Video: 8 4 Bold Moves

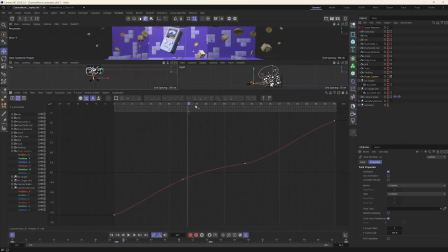You can see even here, like this feels kind of odd because, actually this is, actually go position Y, can actually move this up here to follow this a little bit better, but it's nice and smooth, right? But you can see like right here, it kind of speeds up and slows down.
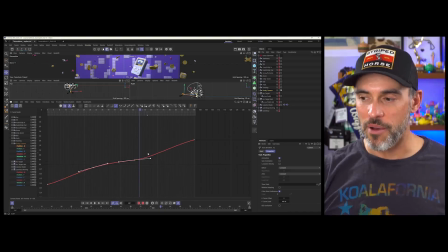So that's position X. So if you think about it, X is moving from left to right here.
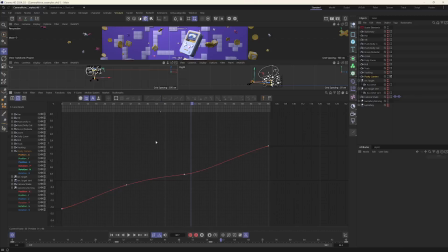And so why it speeds up, it like slows down and then speeds up really abruptly is because of this animation track is not kind of smooth or constant or consistent.
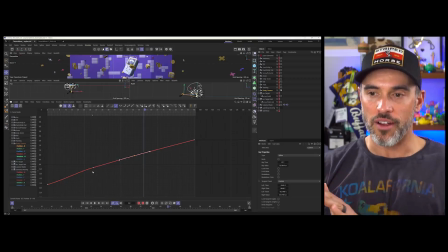And especially if you want a nice smooth, like kind of tracking shot going horizontally, you don't want your X track, which is basically your horizontal movement, to be all over the place like this,
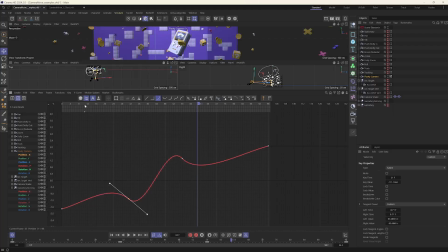because if I just go and play this back, see how it's like, it's like our cameraman had a little something before they went and shot this scene here. So you want to make sure everything's nice and smooth.
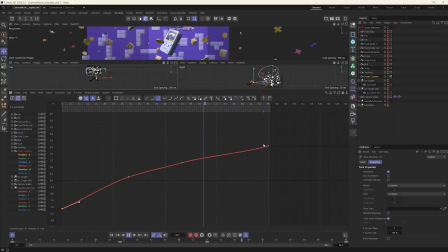Like literally you can get in every single position or every single animation track and really zoom in and just smooth everything out. Like I almost wish they had like an iron to iron out the wrinkles of an animation curve here. But like that's literally what I do. Sometimes I'll go in here and be like, okay, what is this?
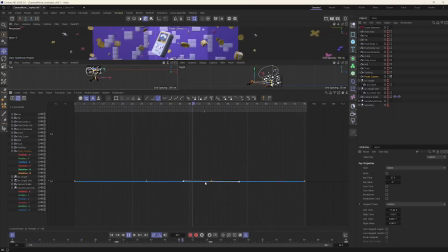What is this little thing here? Let's make sure this is nice and ironed out. Hit H, and you can see, actually this is not really a lot of movement in this axis here, but here, like I can really smooth this out. I can smooth this out.
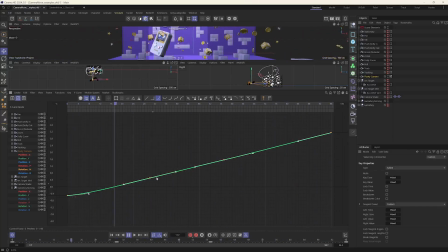So you basically want to just make sure, if I were to select all these Bezier handles, that it would create a nice smooth kind of line there.
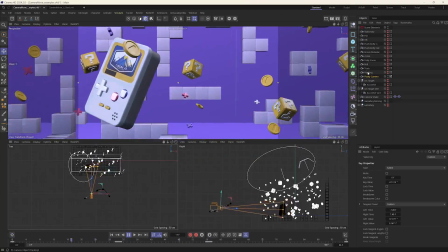So nice little tip for you. Don't have floaty cameras. Don't have floaty cameras.
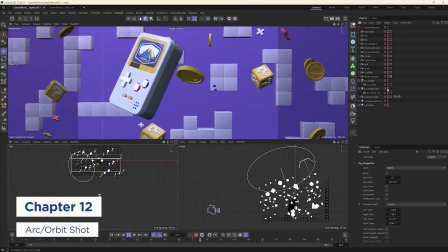Don't do it. All right, so next kind of camera move is something called an arc or an orbit.
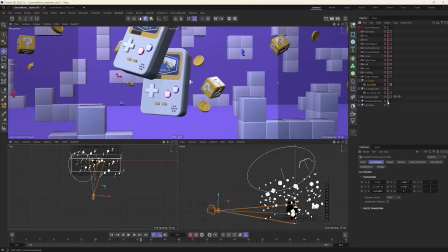And let me actually turn back on our non-moving Game Boy here. So our Game Boy is just stationary there.
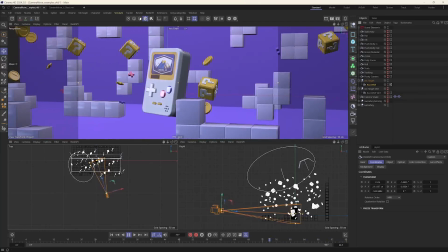And so an arc or an orbit is basically you just orbiting and rotating your camera along a fixed point here.
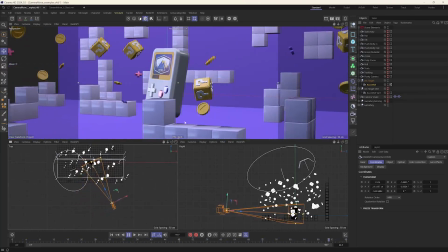And so how to do that in Cinema 4D is you would basically just kind of create
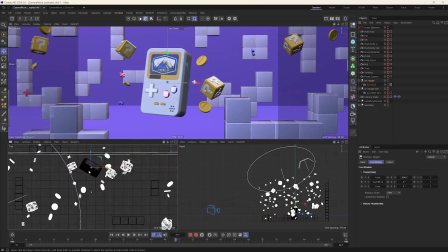a null where your target or your focal point will be,
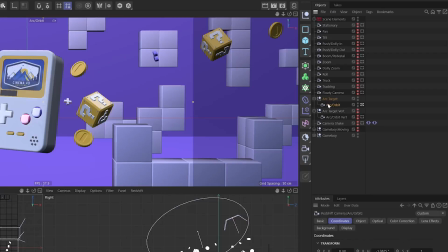and then just place your camera as a child of that axis null there.
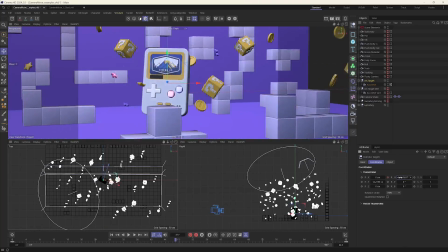And then to make an orbit, you just literally just keyframe the rotation heading along the scene.
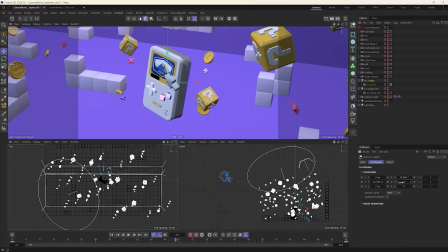You can just kind of sweep through the scene, especially if you're kind of raised up, you're looking down at it, it can look kind of epic.
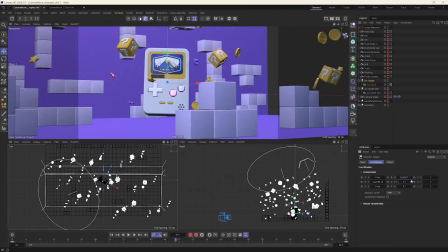Or if you look up at it, it can be very epic as well. If you think of the iconic Avengers shot where it's all the Avengers in the circle and the camera's orbiting all of them. So an orbit is really great for keeping the focus on the main subject and making them look pretty epic. Bad Boys, Michael Bay. I mean, there's that one shot with like Will Smith, and you're kind of orbiting around there, and it looks pretty epic, right?
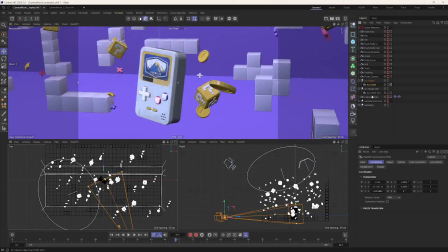So there we can also do an arc or an orbit kind of vertically as well.
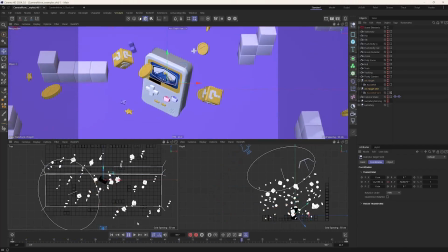So this is really great if you're trying to add a dizzying effect, or if you could do this very fast and you get this really cool, like it's just got so much action to it, which is really cool. So arcing movements, again, just very easy to do.
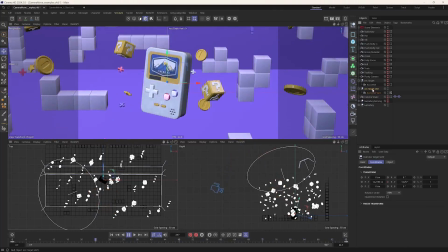I'll show you how to set these up when we plan our own camera moves from scratch.
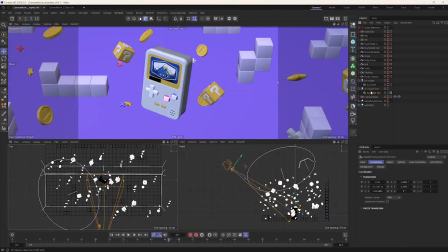But again, it's just creating a camera, setting your view, setting that null as your camera's focus point or your axis point of rotation,
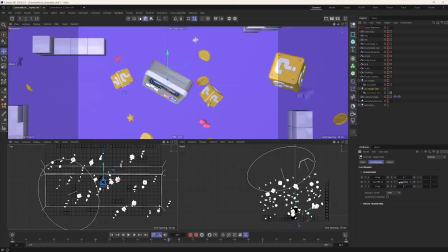and then you're just literally just animating the rotation pitch for a vertical orbit or vertical arc there,
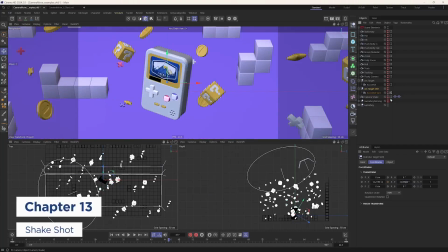okay? And the last type of camera move is a little shake, a little camera shake.